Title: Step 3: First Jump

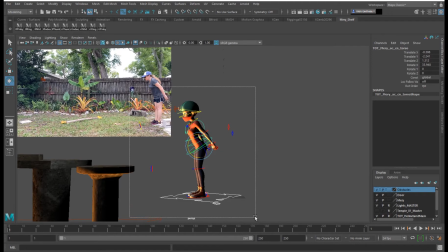alter later. Kind of getting those key poses in as quickly as possible. You want to not make them look
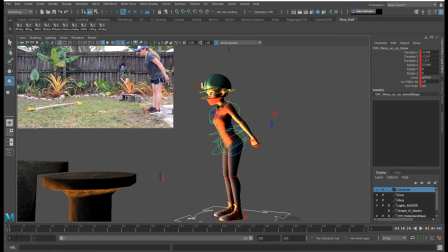awful, but you want to try to get through those quickly so then you can move on to the in-betweens. It's good to spend some time within this section just because this is the main storytelling poses and they're the most important.
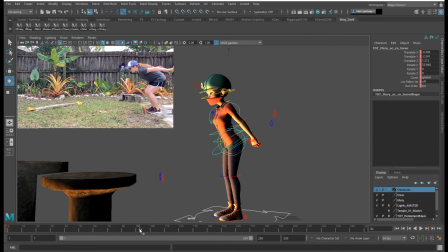I'm going to use this one for my next pose for the squash. Selecting more than I want it to, because it feels like this is the
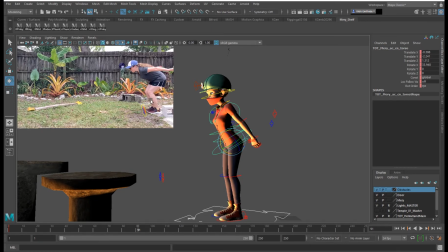pose before it starts moving a different direction. So it feels like this one's the next pose. Obviously there's going to be some in-betweens in here because that's a lot of time to not have any information. And we're also going to be changing our timing later. So now our spine is curved.
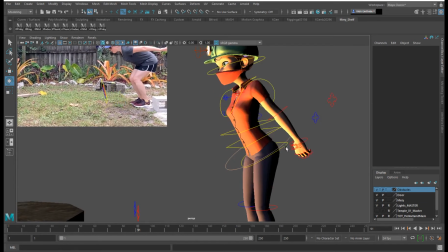I'm going to go ahead and just zero out all my rotations here to have a clean start with this portion of the animation, because sometimes it's hard to add on top of rotations that you already have.
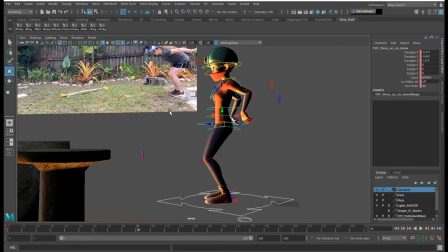If you notice, my knees don't go beyond my feet. There's a bend. If we look straight up, this butt goes a little bit further back.
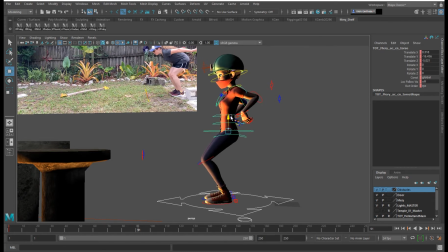That might add a little bit more bend as well. If this is curved this direction, then the hip and cog will go the other direction and counter animate.
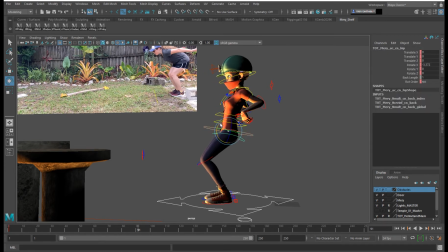So it's going to go back. I'm going to start there, but I might have to rotate it forward at some point.
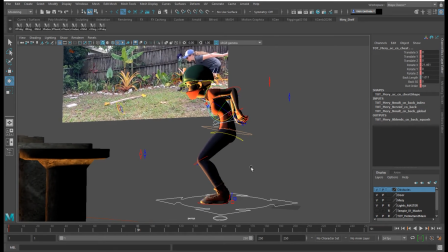So now that I have this spine bent, it looks nice and round.
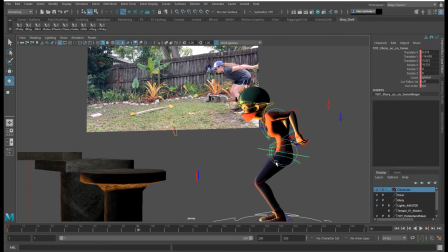I'm going to move this cog forward.
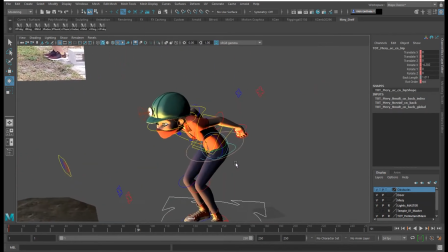And now I'm going to help make this so the geometry is not kind of crushing into her shirt by
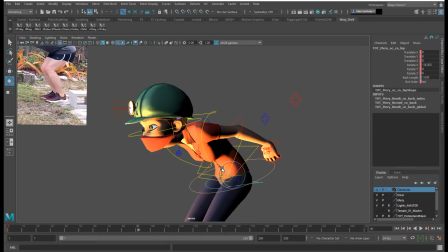moving this back or up this direction.
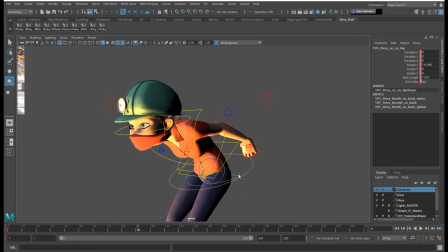So now the shirt doesn't feel so like it's so collapsed there.
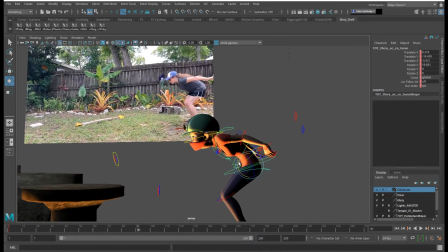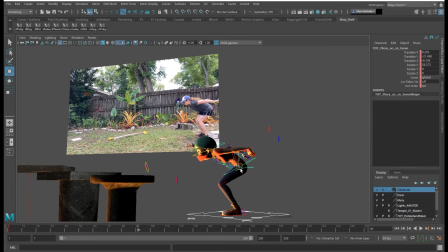I'm pushing the pose a little bit more. I still don't want the knees to kind of go in front of the feet. They can a little bit, it's not that big of a deal, but I don't want them to be all the way out here. I want to have that balance of weight.
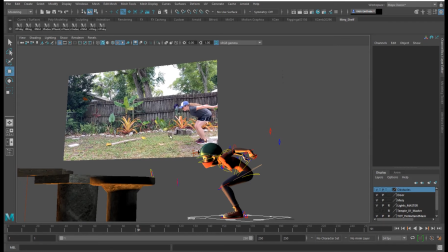But this is going to be a higher jump than what I had was here.
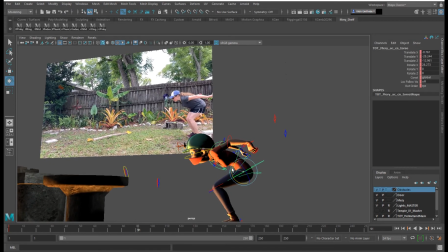So if we can kind of push this a little bit more, bring it down a little bit more, it'll give the momentum it needs to the character.
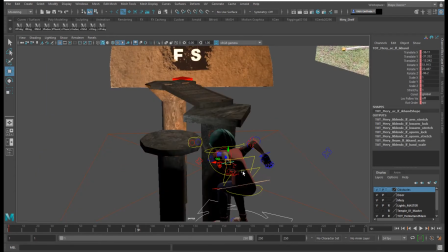Okay, I'm going to translate this back, and I'll have to rotate that hand.
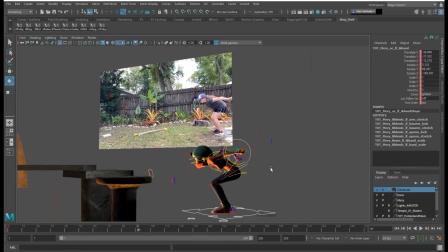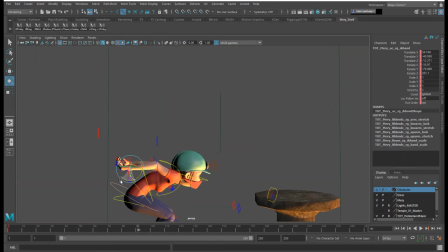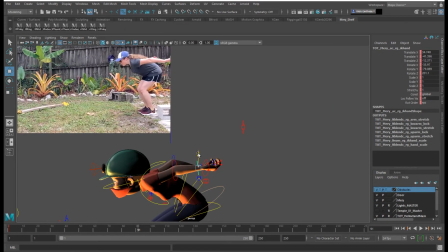It's good to break the silhouette up so that everything's not twinning, and you can clearly see what's happening throughout the body.
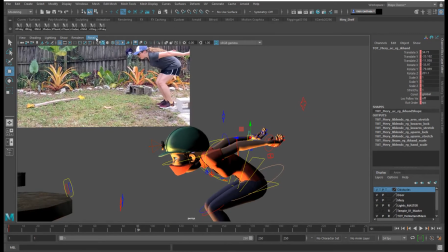When you go into work cam,
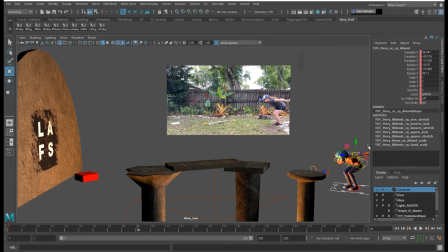notice that if this was down lower, it would kind of intersect with this hand in the silhouette, and it's not as clear. But where I had it, it breaks it up more, and you can really see what's happening. It's always good to look at your pose after you've set it.